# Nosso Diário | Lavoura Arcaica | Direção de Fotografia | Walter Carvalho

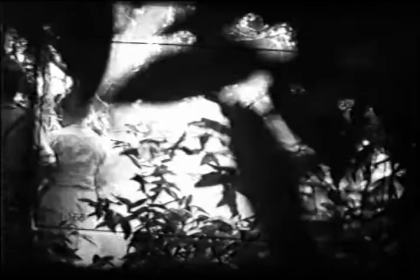Quando se coloca uma câmera, é um espaço, aquele espaço, a partir daquele momento, é um espaço sagrado.
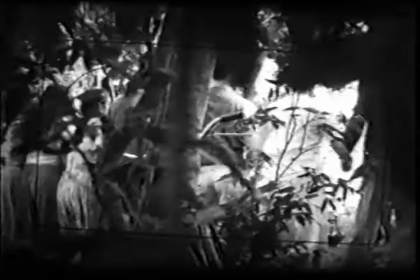Quando o diretor dá o quadro, o fotógrafo, ele compõe o quadro e é aquilo.
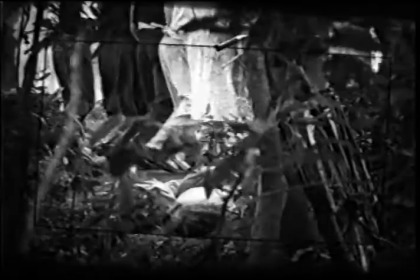Acontece que quando a ação é ordenada pelo diretor e a câmera começa a se mover,
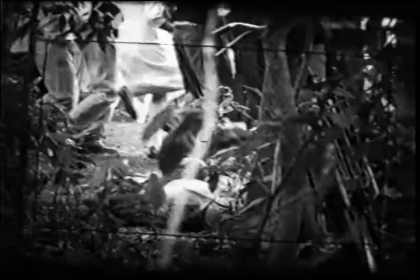começa a se deslocar de um ponto para outro, ou o ator também se locomove, ou o ator se locomove e ela não,
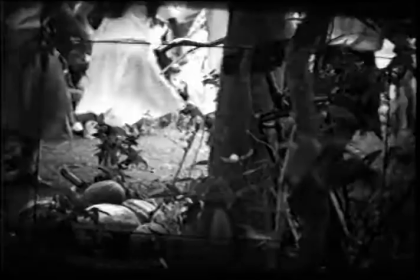o que acontece dentro desse quadro é uma coisa orgânica. Os objetos vão sendo vistos por outro ângulo.
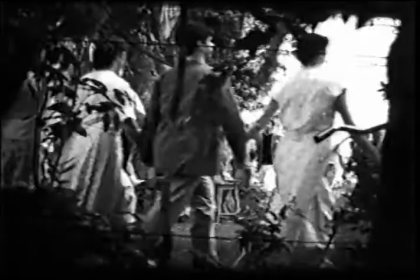A sombra vai sendo vista de outra forma, os objetos vão se modificando, os movimentos dos atores, do ator,
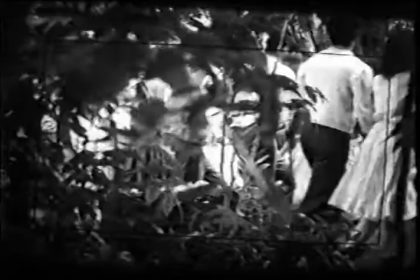do personagem, o gestual dele, vai dando uma mudança naquele quadro que inicialmente era apenas um quadro.
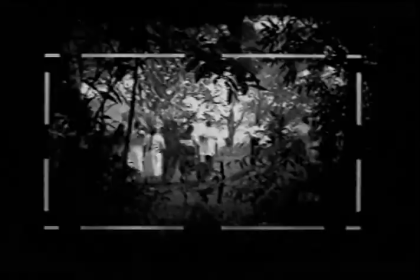Agora não, agora ele é uma coisa viva. Ele é uma coisa absolutamente viva diante da câmera.
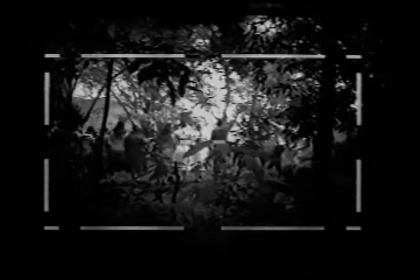E a câmera é uma coisa viva diante dele, porque ela está jogando para dentro dela aquilo que ela está vendo. Além de estar traduzindo aquilo para dentro de um negativo, que depois vai ser projetado. Então, essa coisa orgânica, essa coisa viva, se não tiver
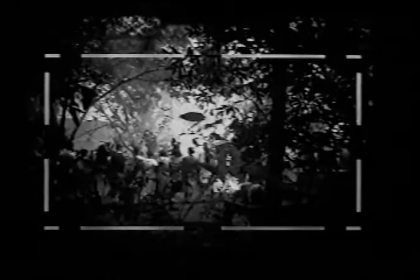verdade dentro dessas coisas que estão se modificando, elas não vão passar para a tela, tá certo? Então, os processos de revelar essa verdade que cada um tem é que é o que faz um cinema diferente um do outro, não é verdade?
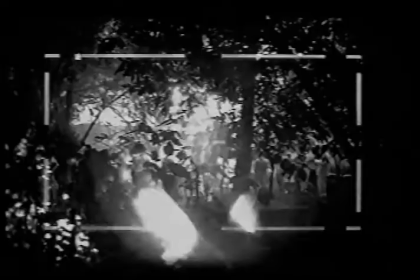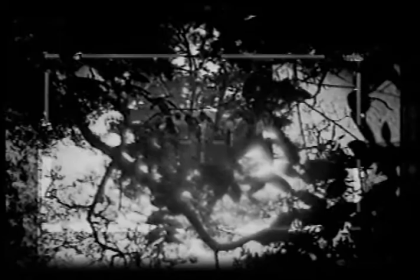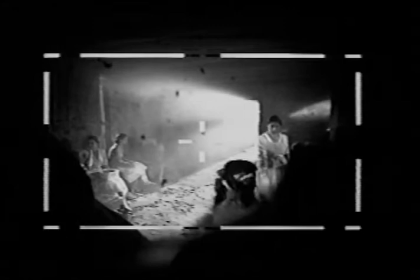Que tratamento teve a fotografia? Tem vários tratamentos. Não tem aquela coisa mecânica da luz.
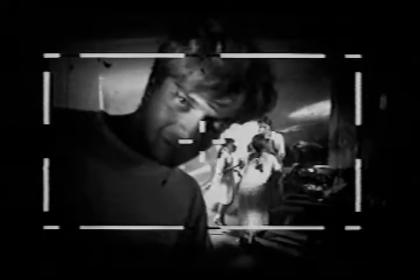A luz aqui vai ser assim, né? Mas a gente tinha ideias, por exemplo, eu anotei aqui assim, os pintores usavam uma pedra para moer as cores.
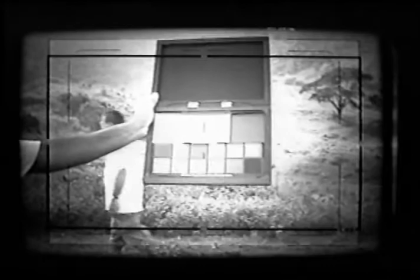Sinto que nesta fazenda é preciso moê-las também. De que forma?
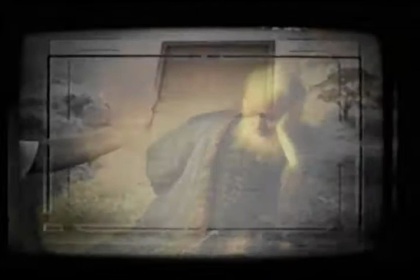Eu pensei, na hora que eu anotei isso, eu não posso entender as cores desse filme, assim, é o amarelo, não.
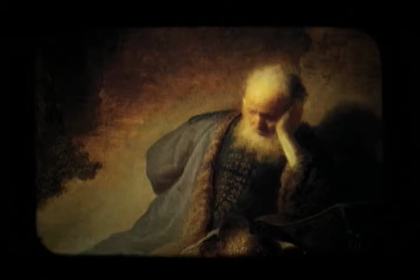Tem que moer essas cores.
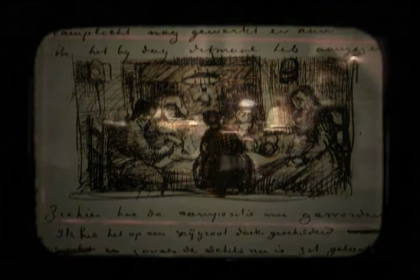Se o sermão era uma coisa tenebrista, só havia luz na mesa.
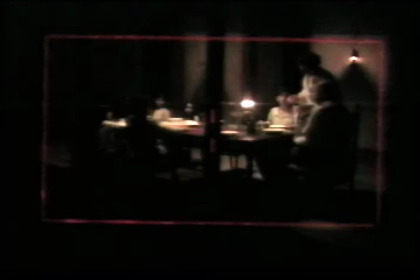Em volta da mesa era o escuro. No escuro, os fungos se proliferam mais, os germes se proliferam mais.
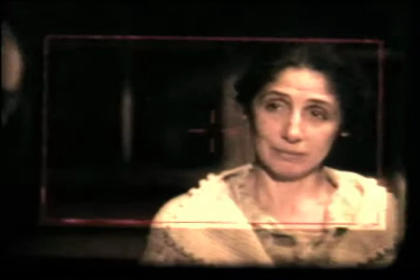Toda a questão bíblica na figura daquele homem.
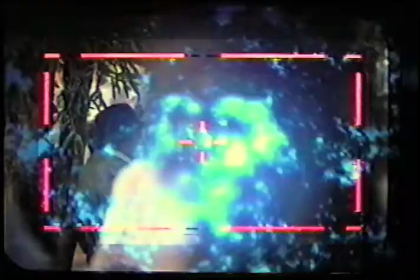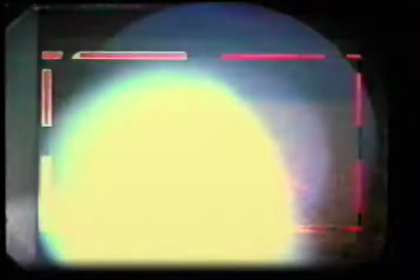Uma luz do poste é uma luz de radiografia. Mas quando ele acorda de manhã, a mãe chamando ele de um sol entrando pela janela,
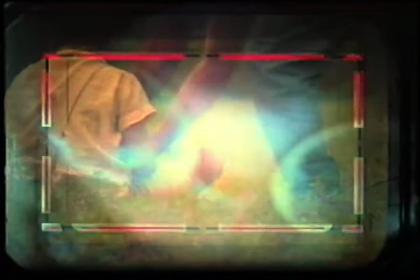é o que o Raduan chama e o Luiz me chamava a atenção todo dia, a luz boa da infância.
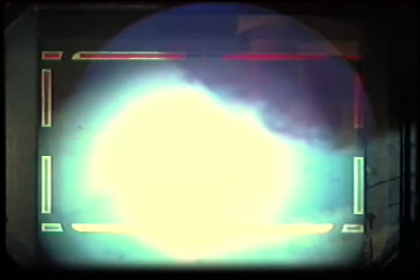Então é uma outra luz, é uma luz que tem mais intensidade de azul e branco.
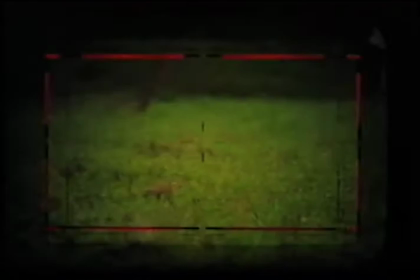A infância é o símbolo da pureza, das paixões sinceras.
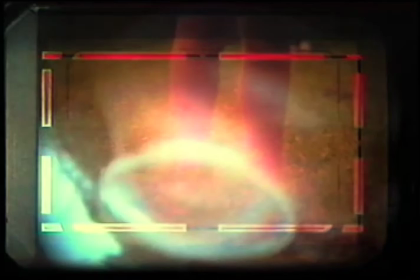Se você começa a juntar isso, isso começa a ter uma cor para você, de transparência, de leveza.
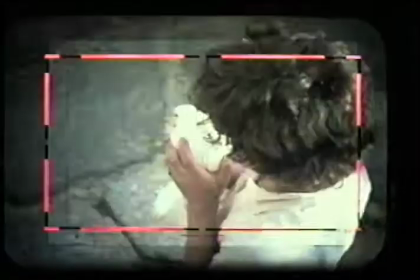Tem um Andrezinho quando está correndo nos pastos, quando está com a pombinha, quando está desejando a pombinha do mesmo jeito que ele vai desejar depois a irmã.
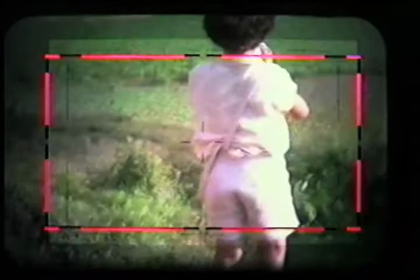Mármore
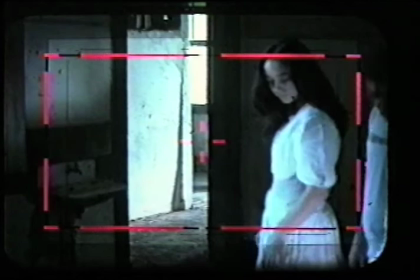fosco. A Ana tem vários momentos. Tem um momento que a imagem é lírica, né?
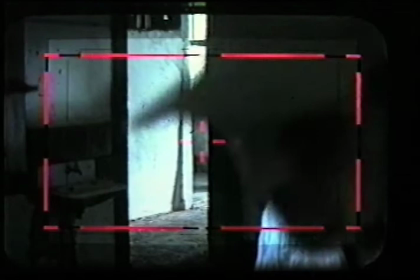Voltinho, esse momento aqui é lírico.
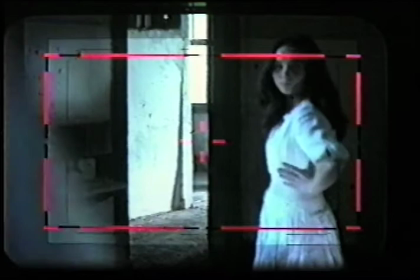Eu não podia chegar com a luz batendo na Ana, a luz tinha que ter um anteparo, ela tinha que pegar uma luz rebatida.
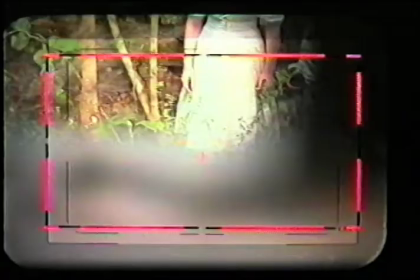A luz jamais poderia estar direta na Ana, ela tinha que estar sempre rebatida nesses momentos de delicadeza da Ana, bombinha branca da infância.
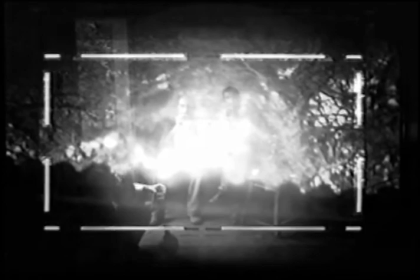São membranas da memória, são imagens em camadas que ficam guardadas.
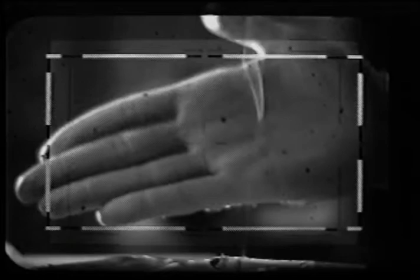Algumas vêm na hora de filmar, na hora de compor, na hora de criar. Eu chego lá com a alma cheia de fragmentos dessas imagens.
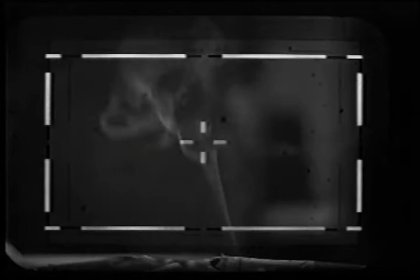O filme começa numa pensão. Eu fui várias vezes com o Luiz e a gente estudou a questão da luz.